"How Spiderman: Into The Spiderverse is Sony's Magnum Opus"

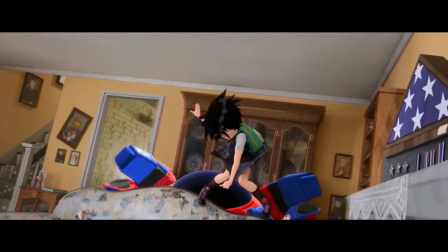Especially, you know what it is, the one, the only, the Prowler's themes.
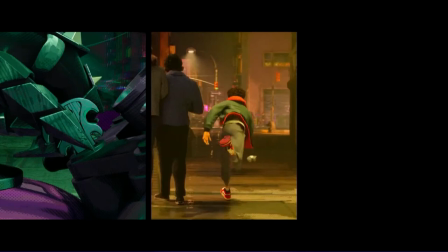Yet this theme in Escape the Subway is probably one of the best and scariest themes I've ever heard.
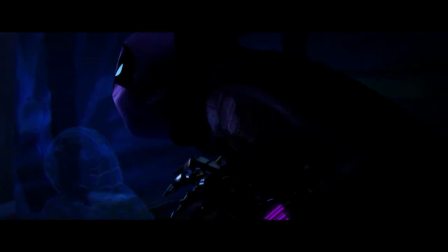The theme alone is enough to send a chill down my spine, just waiting for the noise, just waiting for the song to truly start.
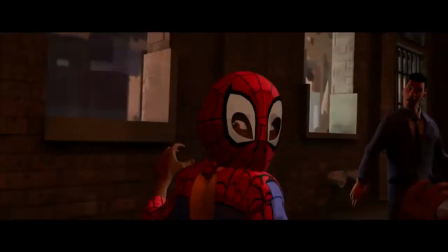And having it with the scenes of Miles running from the Prowler makes this truly scary.
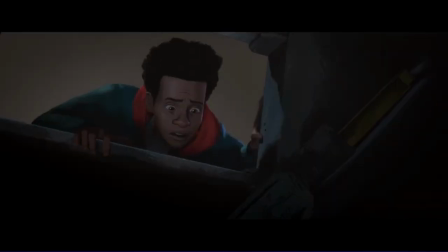The music helps demonstrate how much of a threat Prowler truly is, showing us he's not just some low-level goon with his enhancements.
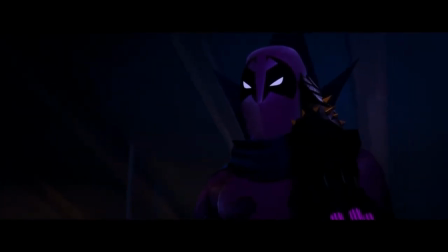He's truly a hunter that can kill, and once Kingpin sends him out like an attack dog, just hearing this immediately after he starts running, you know you're fucked.
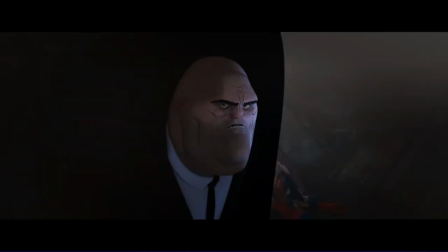Kill that guy.
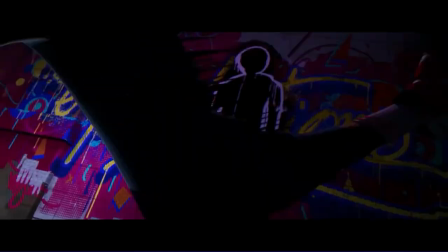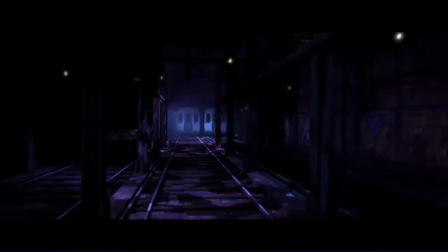Theme and animation helps demonstrate who's the prey and who's the predator. You know who's being hunted under a life or death situation.
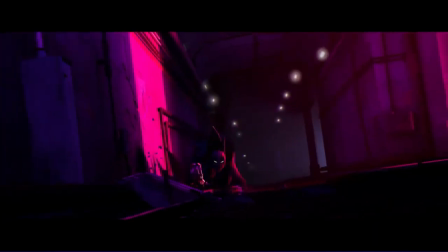You know that Miles needs to think under pressure to escape, because he cannot fight him direct on.
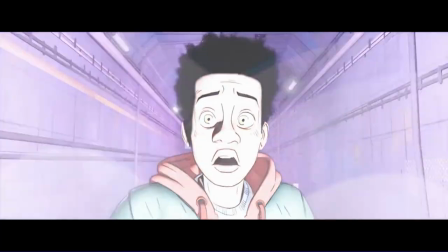Good music will always add another level to intensify a scene that is meant to demonstrate fear. Now, Sony are fully aware of Spider-Verse's popularity.
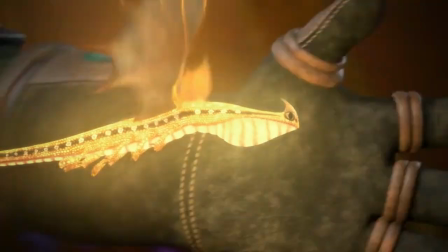And sometimes when movies or shows plan future installments, they're not good.
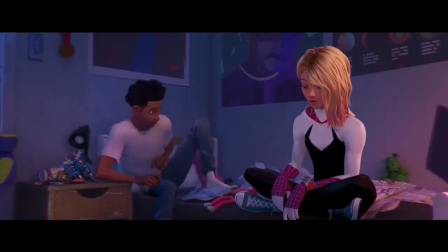However, already in the teaser for Across the Spider-Verse Part 1, we got stunning animation,
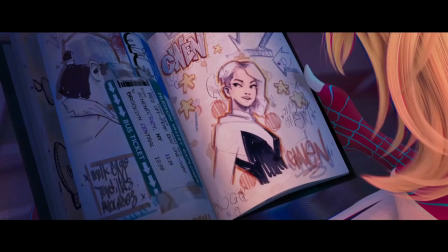returning characters, the fucking apes already made a meme.
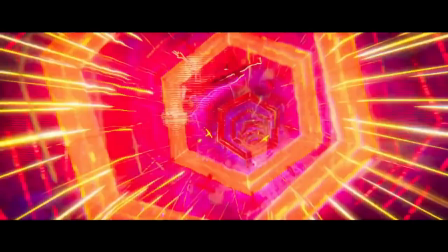But we also get a look at how the dimension hopping will work, as well as some of the 2077 screen time. But the best Spider-Man and animated film of all time, and I can't believe I'm saying this, is in good hands with Sony.
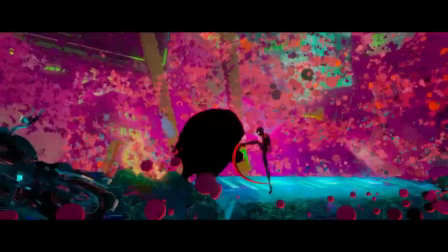I think for once, a studio recognizes what great the animation has to be,
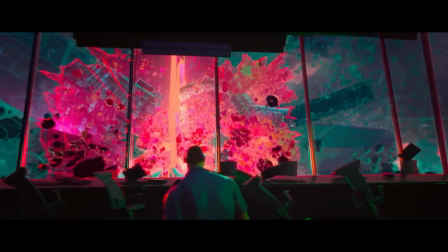what the writing should be, what characters the fans want to see, the story they want to see told. Hopefully the new movies are even better than the original, so then we get the Shrek 2 experience all over again. In conclusion, Spider-Verse is one of the best animated films out here to date.
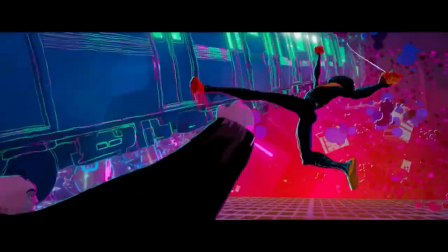Down to its colour, the dynamic posing and fights, the characters, its writing, the movie has no right being this great. And yet, Sony took us all by surprise with this film.